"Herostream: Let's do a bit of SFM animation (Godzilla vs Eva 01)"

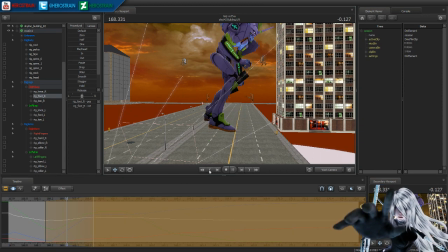43:24 Because I want to keep that first step forward there. Just grab all of it. Why? It's okay. I got it. There, I fixed it.
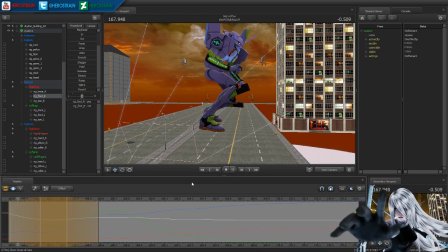43:43 Man, I love that song. That's a good song. Okay, I didn't fix it. Be a little bit more. Yes, there we go. Grabbed it.
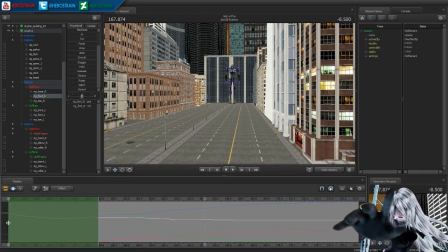43:55 Okay. Now if it does a little baby step. Now, since it's a little baby step, we can actually move it a little bit faster. Maybe delay it a little bit.
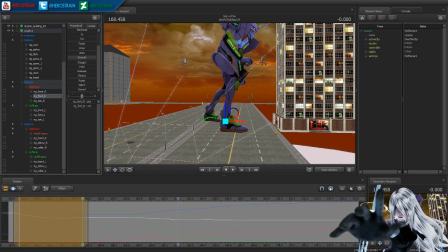44:04 Okay. And smooth. So the landing isn't quite as abrupt. Okay, so now the weight is distributed too far in this pose. Great.
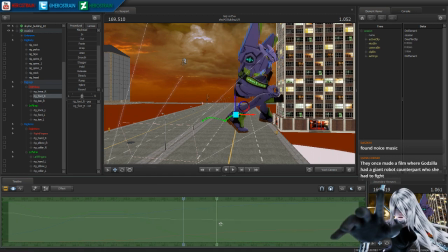44:25 You're talking about Mechagodzilla. Mechagodzilla is freaking king.
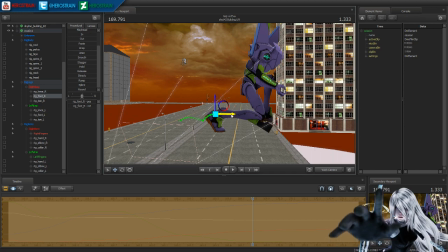44:35 Yeah, there's been several instances of Mechagodzilla fighting proper Godzilla.
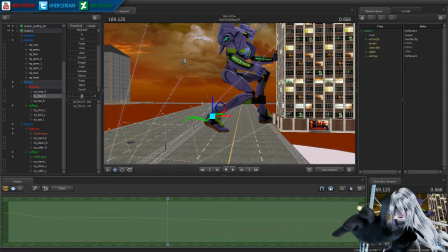44:45 I'm pretty sure there are Mechagodzilla models in SFM. What is the music doing? What are you doing? You gotta keep going. Don't stop.
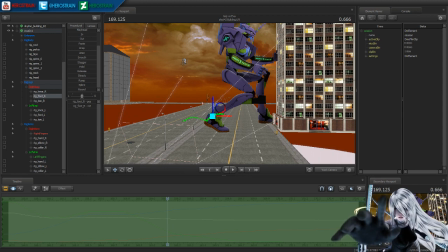45:04 Okay, well, let's see.
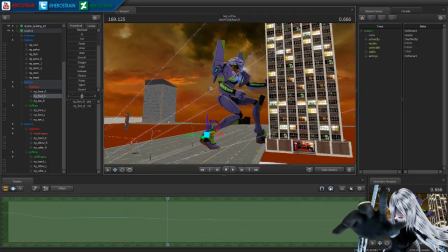45:10 Alright. So far, I'm actually going to look at this in slow-mo.
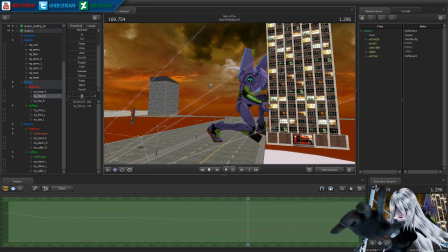45:19 Step, step, grab, and pull. Nice. Okay.
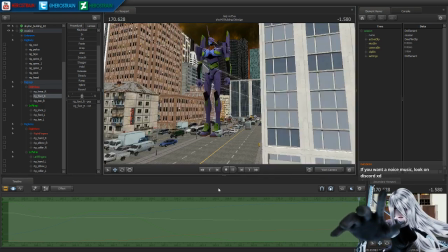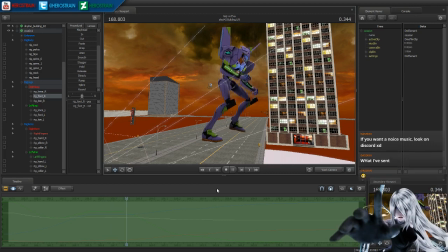45:41 Okay. So now, yeah, I see Putisborn, and I'm gonna put the axe on that. I don't think so. I don't think so. Okay.
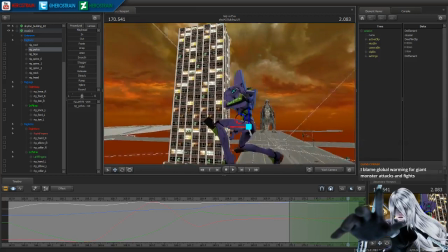45:58 The pelvis needs to go up higher. Gotta straighten that arm out so it's like they're really pulling.
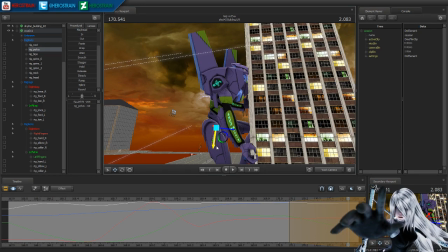46:08 Right about. Without moving the arm, hand itself. There we go. Smooth enough so that it continues on outside the shot.
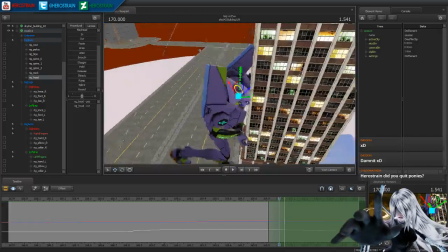46:26 Okay. Now, we can't have Eva's unicorn horn sticking into the building.
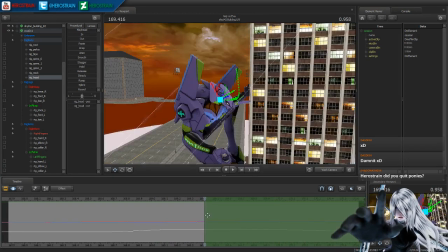46:32 So, once we get it close to the building right here, to here, let's call that. Bring in rotation.
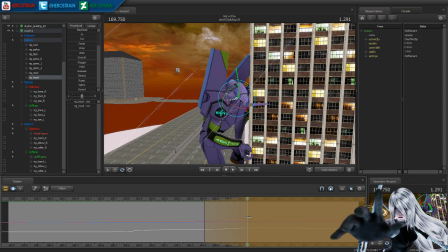46:47 There. That should be good. No, a little bit earlier. Can't have it going inside the building like that. A little bit earlier, faster.
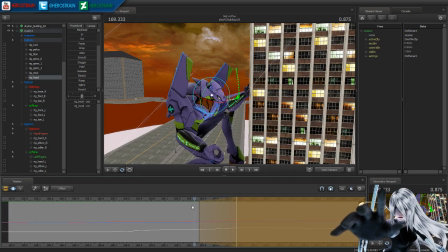47:01 I kinda quit. You could say that. It wouldn't be entirely accurate. It's more like I just wanted to make sure people know that they shouldn't expect any pony videos from me.
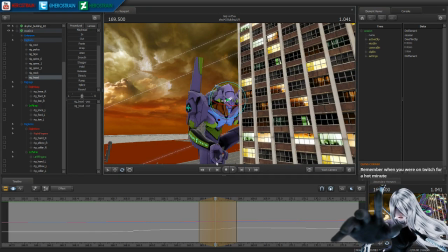47:15 That's about how it goes. For a hot minute, I think. Oh, autosave! Autosave! It's autosaving. Autosave! There we go. Okay. I'm gonna proper save now. Okay.